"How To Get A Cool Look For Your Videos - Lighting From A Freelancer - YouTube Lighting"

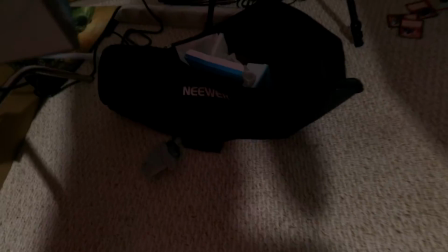[4:08]
So these LED video lights, again, are not expensive at all.
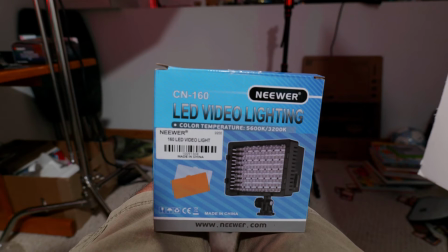[4:17]
These are the CN160s from Newer. They're these LED video lights.
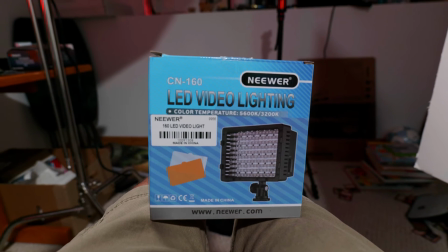[4:23]
I think you can get two of these off of Amazon for like $25, maybe 50 at most.
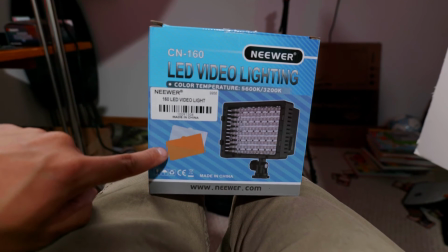[4:29]
And they come with two color temperature, I don't want to say gels, but like
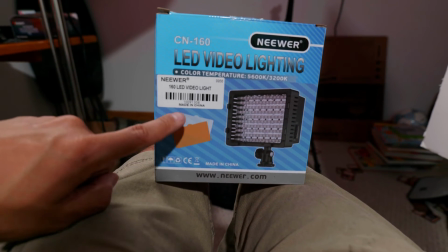[4:36]
lenses you can put over the front to turn it from daylight or into tungsten.
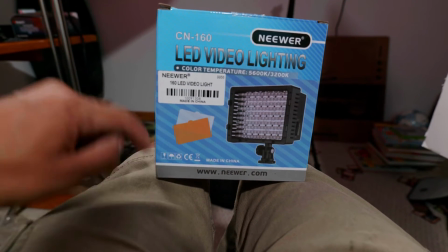[4:41]
So basically 5600 Kelvin or 3200 Kelvin. And they run on batteries.
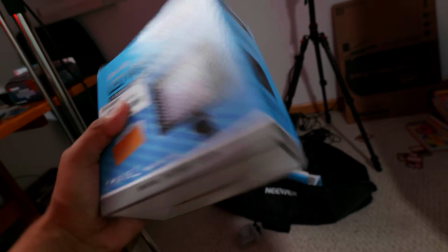[4:48]
And yeah, the light stands even like come with this kit.
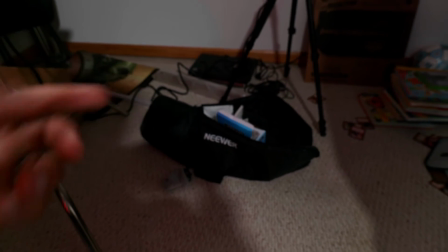[4:52]
So I think this whole Newer kit that I have here has two light stands. two of these newer lights with them,
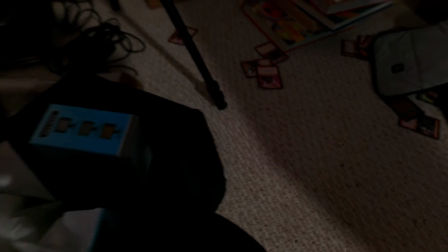[5:00]
and overall might be like $60 total, or like, you know, 50. But they're not expensive.
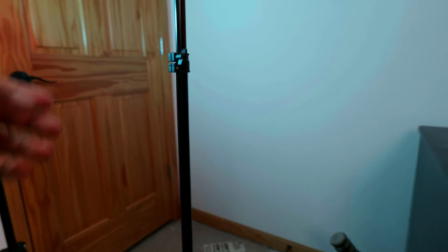[5:05]
So I have this light, like I said, up here,
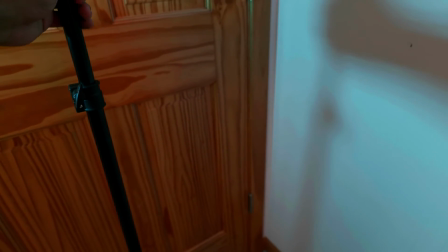[5:08]
and this one is set up behind me and to my right as a hair light,
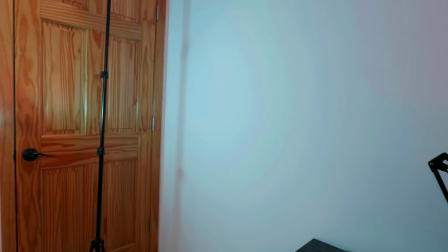[5:15]
just to help remove me from the wall that's behind me and put a little bit of outline on my right shoulder.
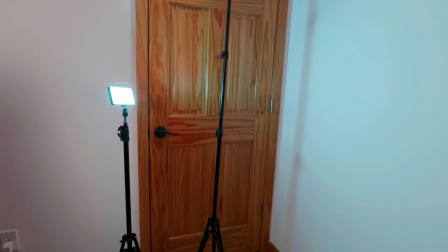[5:23]
So yeah, that's the light right there, and that's the setup.
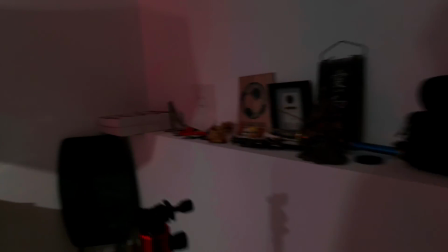[5:27]
So basically, again, if I go from where my camera was set up on my tripod, which is about right here, this is where I'm sitting.
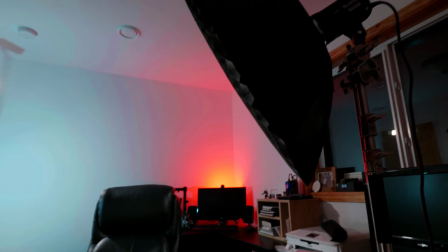[5:36]
So I've got my chair, I've got my Godox 60 SLW with my softbox,
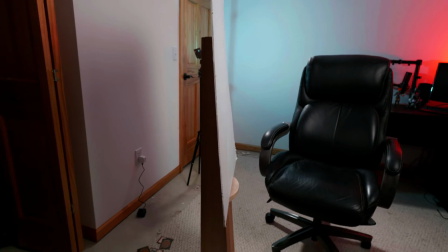[5:43]
my bounce little white poster board there, set up on this wooden stand thingy, so just so it bounces off into my face.
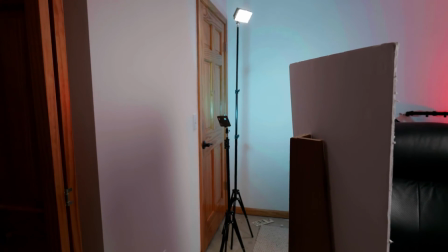[5:52]
I've got my LED set to blue temperature, or blue color.
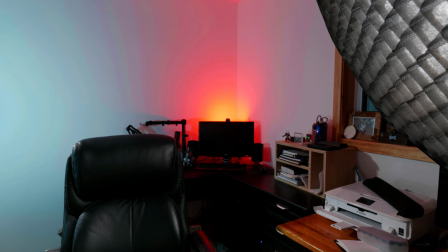[5:58]
I've got my red set to, or my other LED set to red there behind my camera monitor.
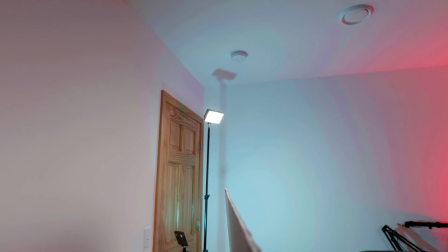[6:03]
And then I've got my hair light basically up in the top corner, shining down.
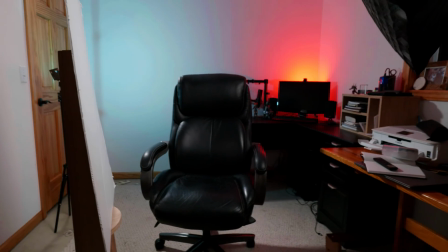[6:09]
And that's it. That's my whole setup. And as you can tell from the intro, I think it looks pretty good.
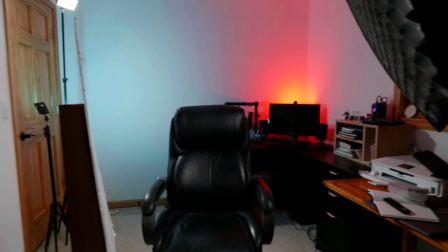[6:15]
So I'm going to put this back on the tripod, and we'll wrap this up. And there we go.
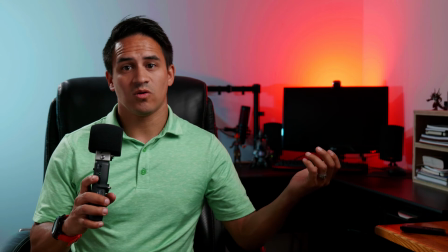[6:19]
That is my whole light setup.
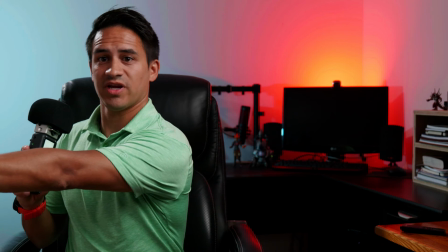[6:22]
So obviously the bounce here that is just to my right is out of the frame, so you're not going to be able to see it, but it is doing some work.
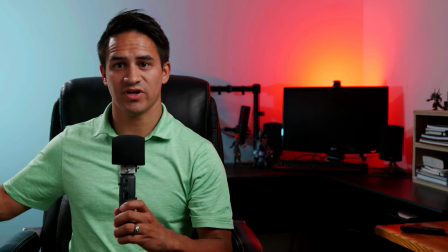[6:29]
And just to show you what that bounce does, if we remove it, this is what it looks like.
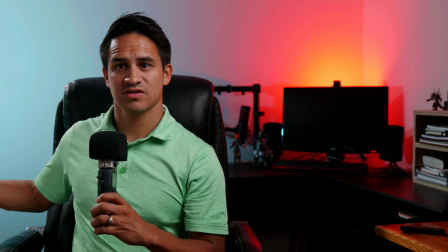[6:35]
And if we put it back in place, this is what it looks
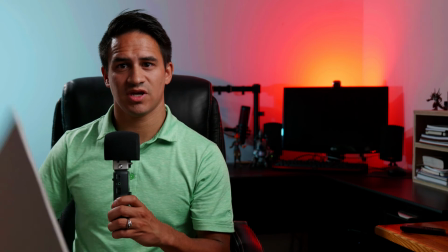[6:40]
like. So it's not like a huge difference. I mean, you could definitely go without the bounce, but I just like having it there.
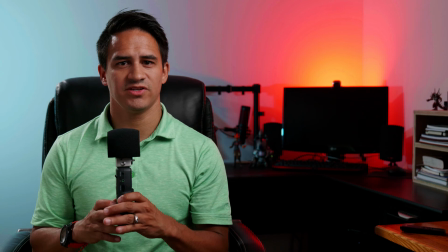[6:48]
It just gives a little bit more light on this side of my face, which is not quite as dark, not quite as moody.
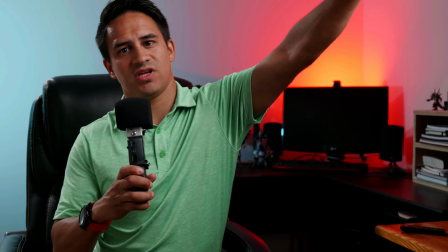[6:52]
Obviously, my softbox is just barely out of the frame here so that you can't see it, but this is giving light to my face there.
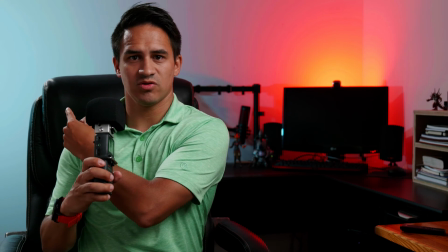[7:00]
And then, of course, my two lights behind me, my one that is doing blue on the wall, and then my one that is doing red behind my monitor.
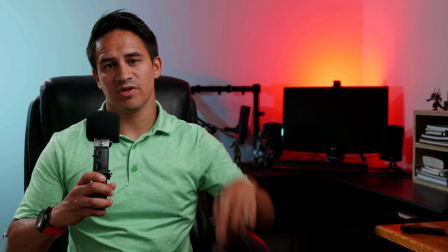[7:07]
So again, I will put links to all of the equipment that I use in this shot down in the description of this video.
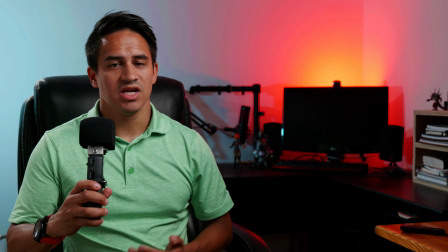[7:13]
If you're interested in getting any of this stuff, you certainly can. But again, I am not someone who is an expert. I do this as a side hobby. It's not my main career. So, you know, I don't have tons of experience, but just from, of course, learning through lots of YouTube videos and things like this, I have learned how to light a scene. And I think this looks pretty good. Or at least, you know, compared to where you're starting off with just a room light, I definitely think this looks a lot better. So if you like this kind of stuff, let me know in the comments below. Hit like on this video. Follow my channel for more content like this. And as always, I will see you in the next one. Bye.